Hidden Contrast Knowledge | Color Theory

Did you know that there are two types of contrast in this color grading world? Most people don't know the difference between the two, and I would argue it is one of the factors why projects can often look amateurish and inconsistent. Now, to see the difference between the two types of contrast, it's probably easier to hop into DaVinci Resolve and show you there.
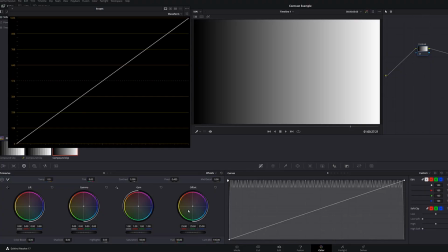[0:16]
So the first type of contrast is what most people think of when we talk about contrast, and that would be considered S-curve contrast. So right here you see I have a little grayscale ramp from black to white. If I grab the contrast tool here and just bump it up a little bit, you will see that both in the waveform and on the gradient,
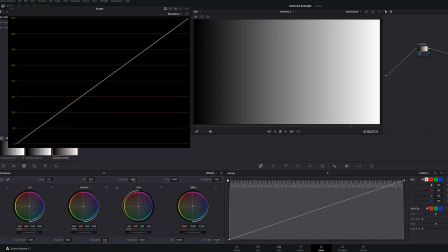[0:31]
we're making the darker parts darker and the brighter parts brighter, and it forms this S shape.
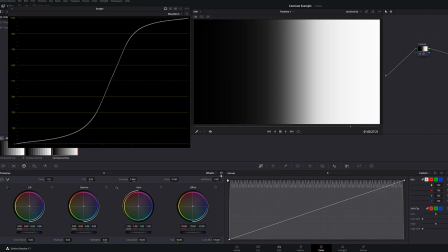[0:37]
Thus why we call it an S-curve contrast. Now what's great about S-curve contrast is although we are increasing the contrast,
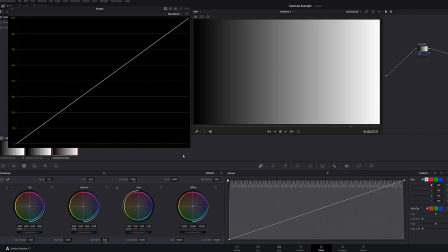[0:45]
you'll notice that the whitest part and the darkest part don't actually go anywhere.
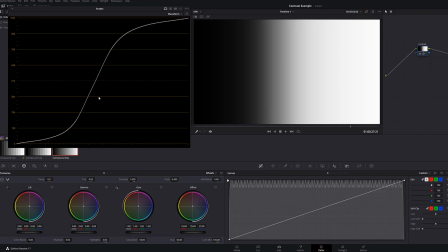[0:50]
So we're not clipping any values, which is really nice. So let's try this out on an image
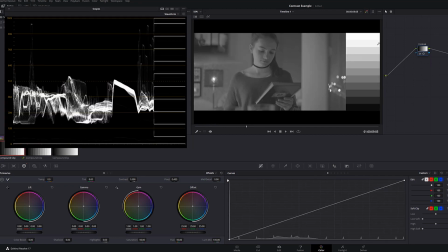[0:56]
here. You'll see we got the image making up the left side, and on the right I've just included some steps. You'll see that the steps are on the waveform here. So if we increase our S-curve contrast, what do you see? You see an expansion of the middle, right?
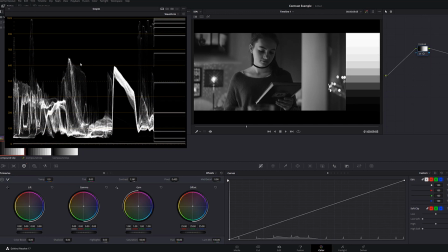[1:08]
Our darker parts are getting darker, our brighter parts are getting brighter. I'm just going to adjust the pivot slightly so the image is a little bit on the brighter side.
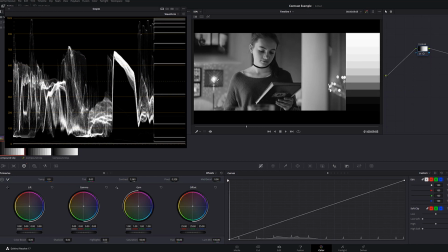[1:15]
But there we go. We are adding contrast to the image, and we're not clipping anything, right? The center of this light, it's still looking good. And if you look at the bottom here, you'll notice that we're not actually losing detail. But there's an issue here.
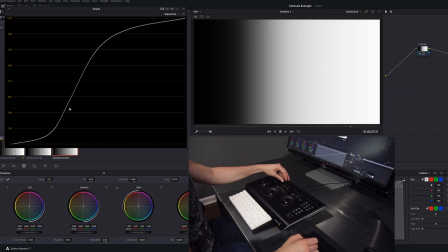[1:25]
Did you notice as we increase contrast in the core of the image, we actually we flatten out some contrast in the highest and the lowest parts of the image.
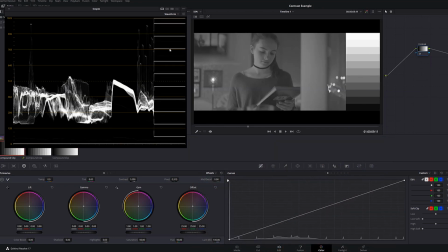[1:36]
We can see this happening in our test clip over here. If you see this, if you see these steps on the side, you can see that as we add S-curve contrast,
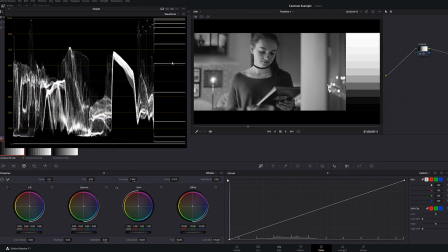[1:44]
we're increasing that contrast in the middle core of the image, but towards the edges, towards the brighter and the lower edges, we're actually losing contrast. Here, let me really crank some of this contrast up here.
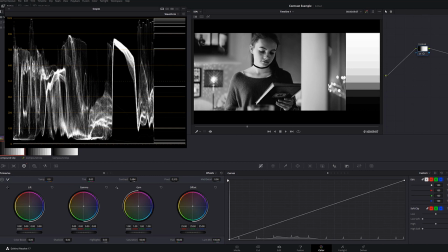[1:55]
Even though we technically don't lose information, let me zoom in here on her hair.
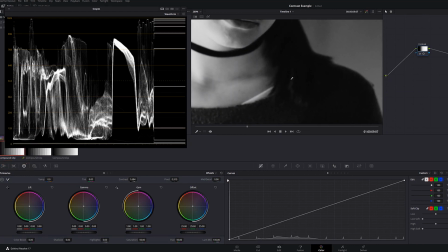[2:01]
Although we're not clipping black, we really do lose a lot of the detail right here in the image.
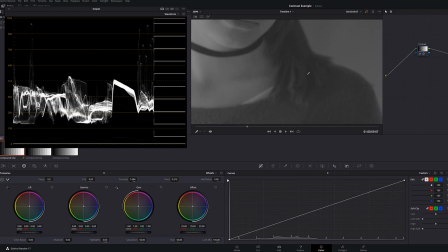[2:08]
So we can see some of kind of the individual texture of her hair, but with lots of S-curve contrast,
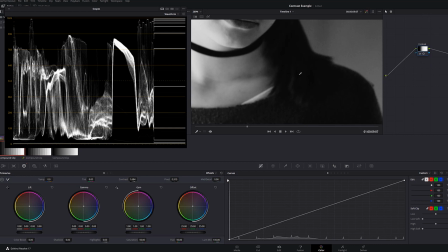[2:13]
we're not clipping, but it gives the impression of us clipping.
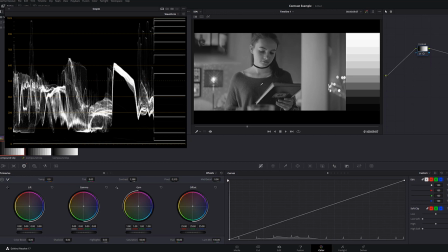[2:17]
A technical term that you'll hear a lot when it comes to S-curve contrast is non-uniform expansion.
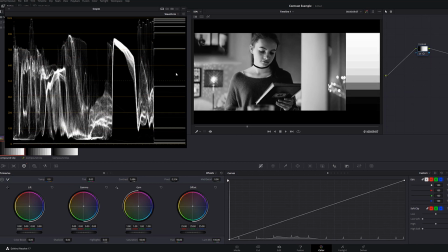[2:23]
Meaning, as we expand the contrast of the image, it's not happening equally across all parts of it.
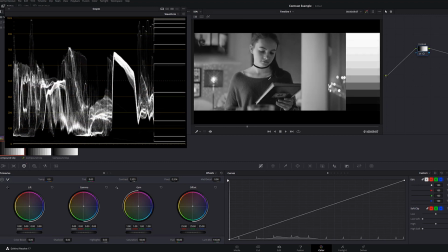[2:28]
This means that we're actually tweaking some of the tonality of the image. In other words, the more S-curve we add, the different feel or aesthetic we are adding to the piece as well. Now this becomes a problem if you're trying to match shots in a scene with different types of S-curve contrast, because different levels of the S-curve will have different aesthetic and tonal looks.
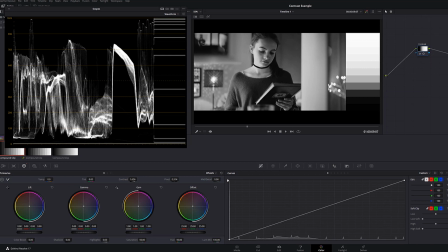[2:47]
So there has to be a solution for this problem, right? And that comes in the form of linear contrast.
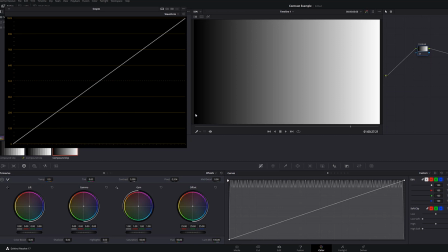[2:53]
Let's jump back to this ramp and let me reset the contrast. So if an S-curve creates an S shape, linear contrast would be taking the brightest parts of the image and just making it brighter,
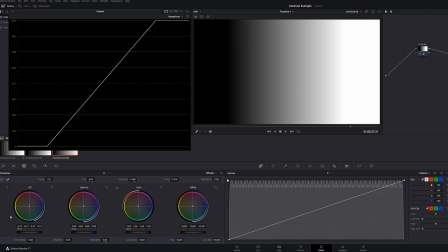[3:04]
and the darkest parts and making it darker in a continuous line that is equally applied to the entire image. Now, there's a number of different ways you can do this. In Resolve, gain and lift both work with linear contrast.
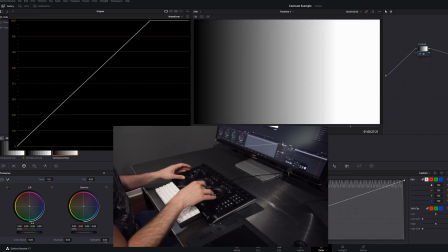[3:17]
So if you have a control panel, you can just tweak the gain up and tweak the lift down, and you've got that.
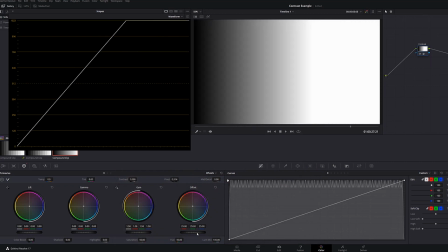[3:23]
Alternatively, you can just kick the gain up if you want and use offset as that pivot point.
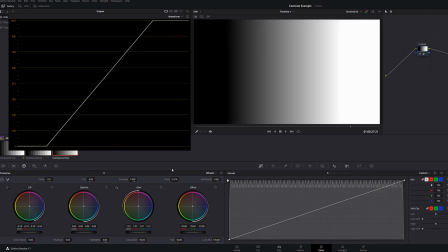[3:27]
So we would call this a uniform expansion of the contrast because it's affecting all parts of the image equally.
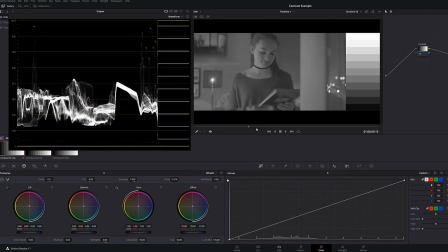[3:33]
Let's look at what this does to our example clip.
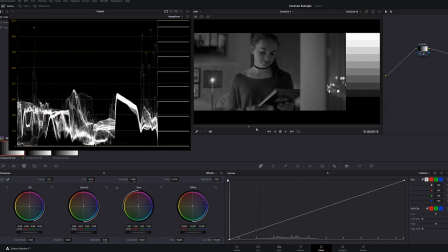[3:36]
So I'm going to start by bringing the shadows down until they're right about at 0, and then I'm just going to bring the highlights up and balance for right around the face there.
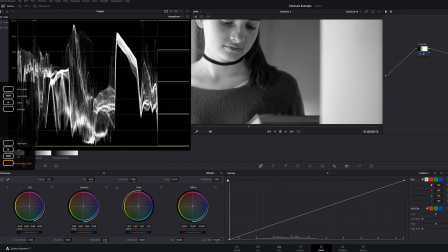[3:44]
Now let me zoom in. Do you notice how when we're looking at her hair, we still maintain all of that original texture in there?
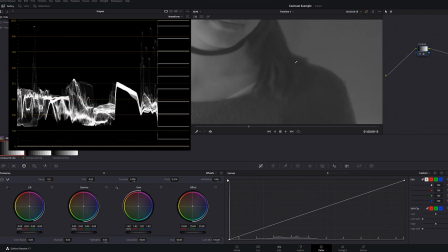[3:52]
Let me kind of disable this. Do you see? We still have all the texture there.
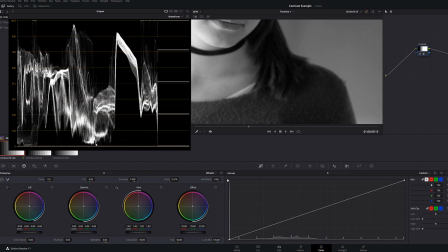[3:54]
We didn't get rid of any of it because we're not decreasing, we're not losing and flattening out contrast on the bottom part of the image.